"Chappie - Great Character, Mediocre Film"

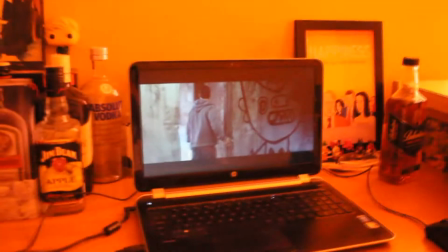[0:00]
So the other morning I re-watched Chappie, for some reason on my tiny ass laptop screen like a fucking loser.
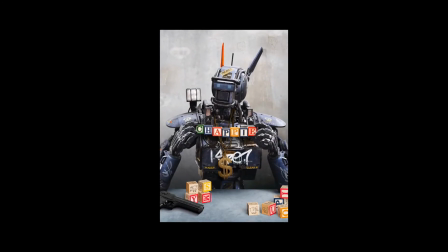[0:10]
Uh, I got roughly the same experience as when I watched it for the first time on the 3rd of March in 2016.
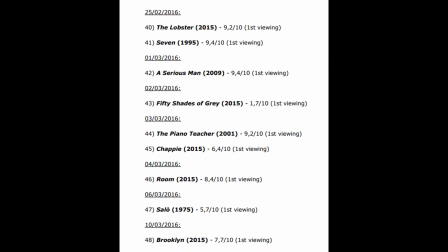[0:18]
Yeah, I was making a list of all the films I watched before I got Letterboxd, cause I'm just that cool.
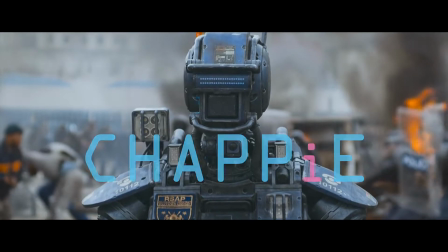[0:23]
But anyway, my overall thesis on both of these viewings was that Chappie, as a character, is simply amazing.
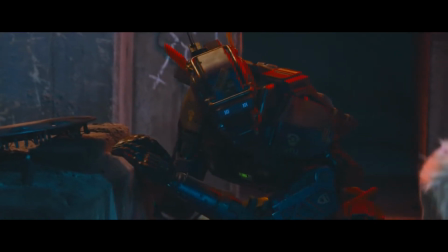[0:31]
Such a charming and adorable robot who consistently captivates as he develops.
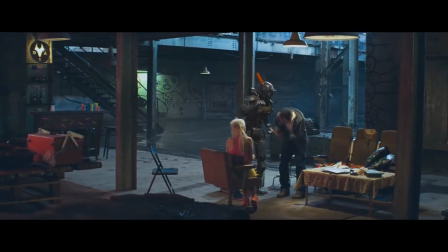[0:36]
But no matter how attached I was to this specific character, pretty much every other aspect of this film annoyed the hell out of me.
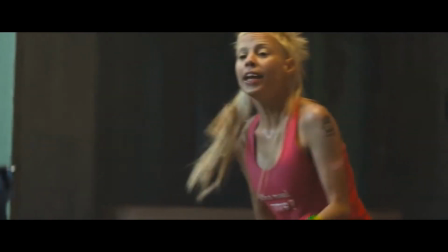[0:43]
Now, don't get me wrong, there are quite a few scenes that I would label as great.
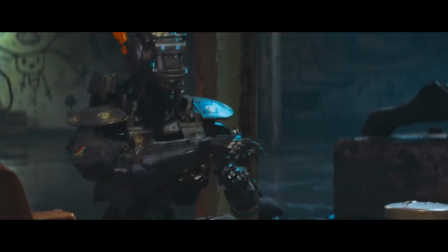[0:48]
Not just because Chappie is the center of attention in them, but because they're crafted pretty damn well.
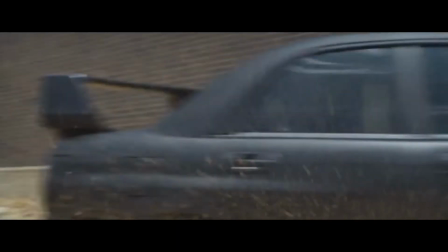[0:54]
It creates quite the contrast because the film not only switches between tones way too abruptly,
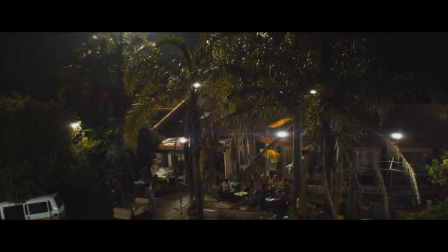[0:59]
but also jumps from a scene that feels masterful to a scene that is laughably bad.
This city belongs to me!
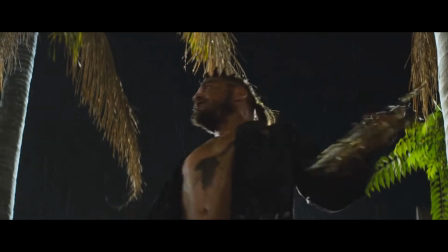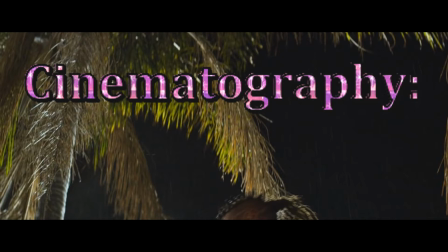[1:13]
Cinematography. Why even bother?
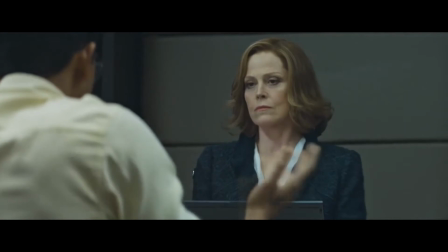[1:18]
Anyway, I'm gonna go with a more in-depth approach with this next example.
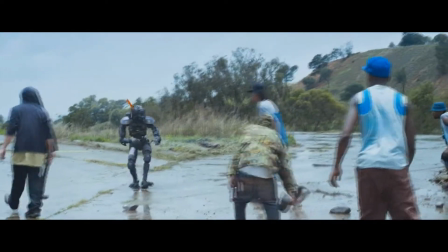[1:23]
We get a pretty terrifying and emotional scene in which a bunch of ghetto hydrots abuse Chappie.
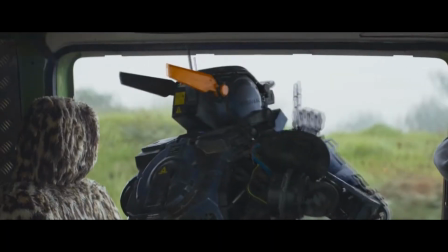[1:28]
It pulls at the heartstrings because Chappie is still learning and discovering the world.
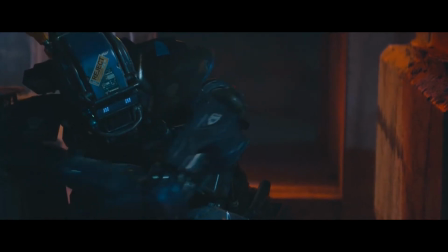[1:32]
He's in the early stages of growing like a human, albeit at a faster pace, but there is always a very humane touch to the whole development of the character.
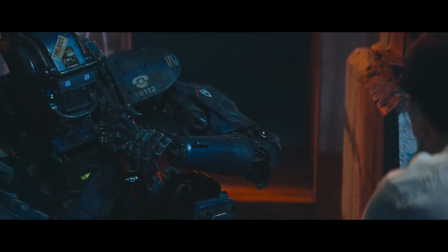[1:42]
It calls back to the previously established concept of youthful innocence and harmless nature, making this tragedy feel even more... tragic.
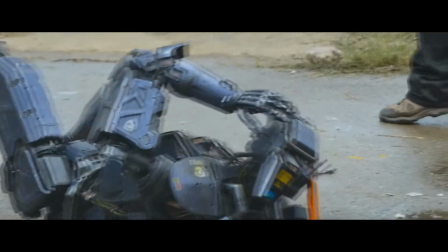[1:52]
It was so powerful, in fact, that it even reminded me of some truly awful real-life events. in which ghetto hood rats abused a disabled person.
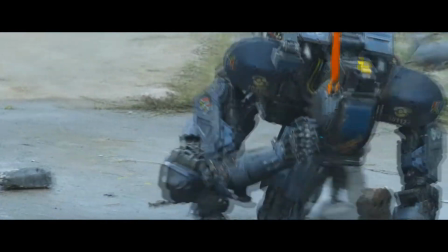[2:01]
God, I hate this world. But I digress. All in all, it's a well-crafted scene in pretty much all aspects.
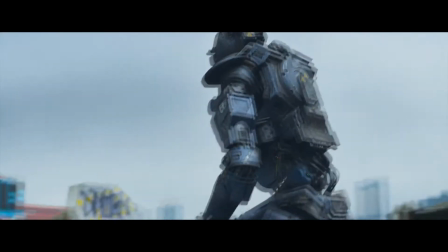[2:09]
The soundtrack complements the punch of the scene, the camera work is well handled, and even the slow motion is utilized in an appropriate and effective manner,
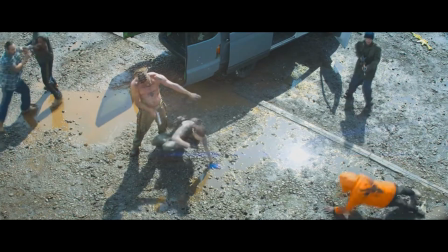[2:17]
unlike earlier in the film. So that was a scene that I would call great.
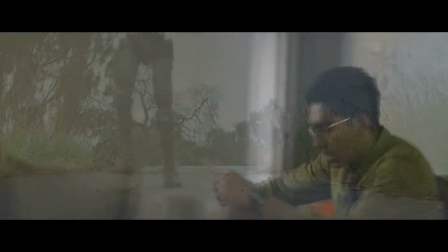[2:23]
And that scene is followed by this bullshit.
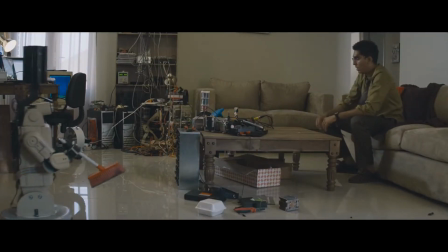[2:28]
A very important scene in which Dion throws random objects off the table to illustrate his anger, otherwise we wouldn't be able to tell that he was indeed angery.
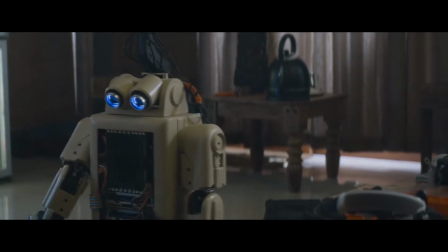[2:37]
The cute little robot is just like, oh for fuck's sake, he's off his autism meds again and he's acting up.
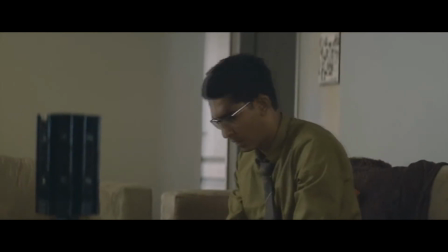[2:44]
Dion then receives a phone call where some guy tells him that they realize the guard key has been signed off.
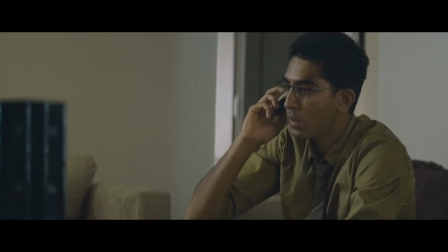[2:49]
This is of course caught together in a very ADHD infused manner, or maybe the actor was so shit that it simply had to be edited in this obnoxious and nonsensical way,
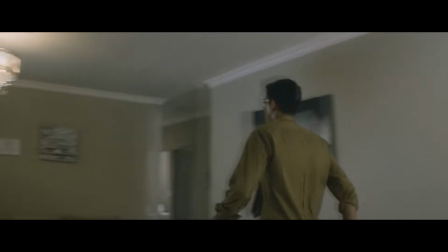[2:58]
which almost completely diffuses the emotions that are attempted to be conveyed here.
You're a terrible, shitty person!
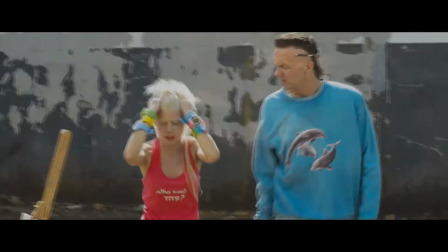[3:05]
I really hope that no one compares this nonsense to the editing techniques used in Lars von Trier's films,
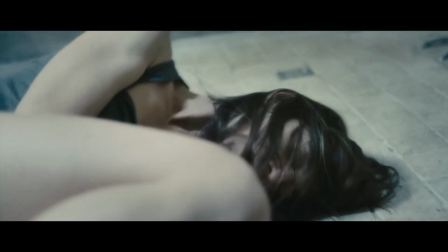[3:10]
because given the context and what's happening in those films, it makes sense, whereas right here,
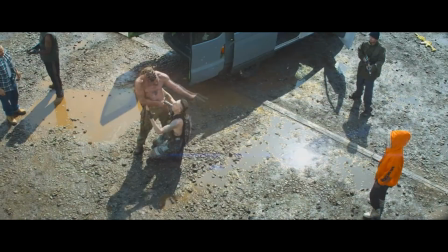[3:17]
it just feels forced and doesn't make much sense.
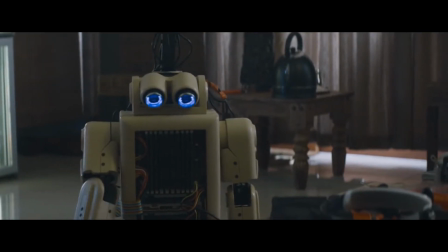[3:22]
In all honesty though, the cute little robot at least makes the scene feel a little bit worthwhile.
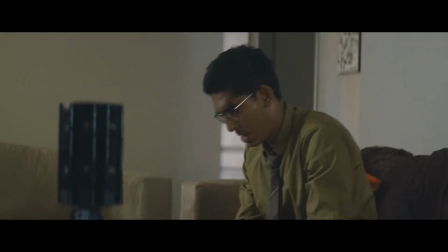[3:29]
So clearly it's a bad scene, but it is very brief which might make it seem like I'm just nitpicking.
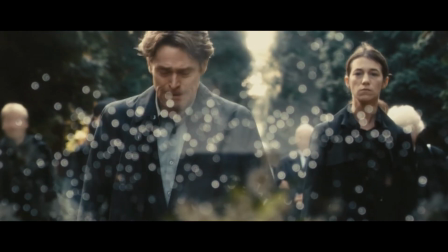[3:36]
However, the placement and order of scenes in a film is very important. Listen up film students, you know this thing called narrative structure?
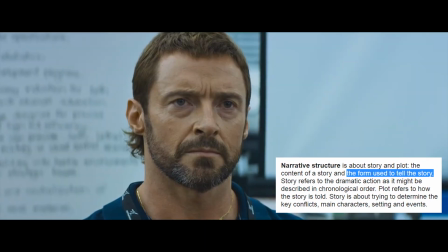[3:44]
It actually matters.
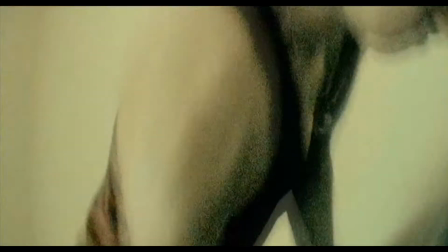[3:46]
It doesn't matter whether you're going with a chronological order or not, but unless your film is deliberately quickly switching between tones to convey a certain meaning,
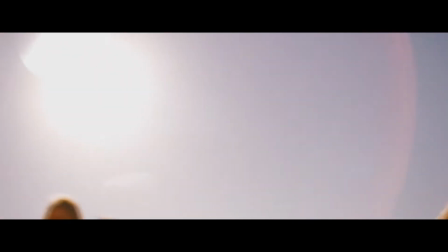[3:54]
or unless your film is just meant to be trippy and it's not supposed to be all that serious,
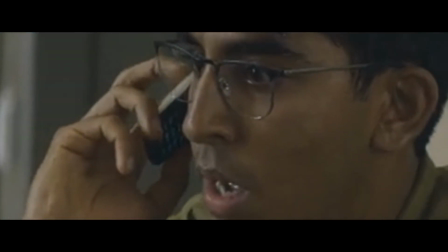[3:59]
having a great, emotional scene followed by some distracting and unnecessary bullshit is simply wasteful.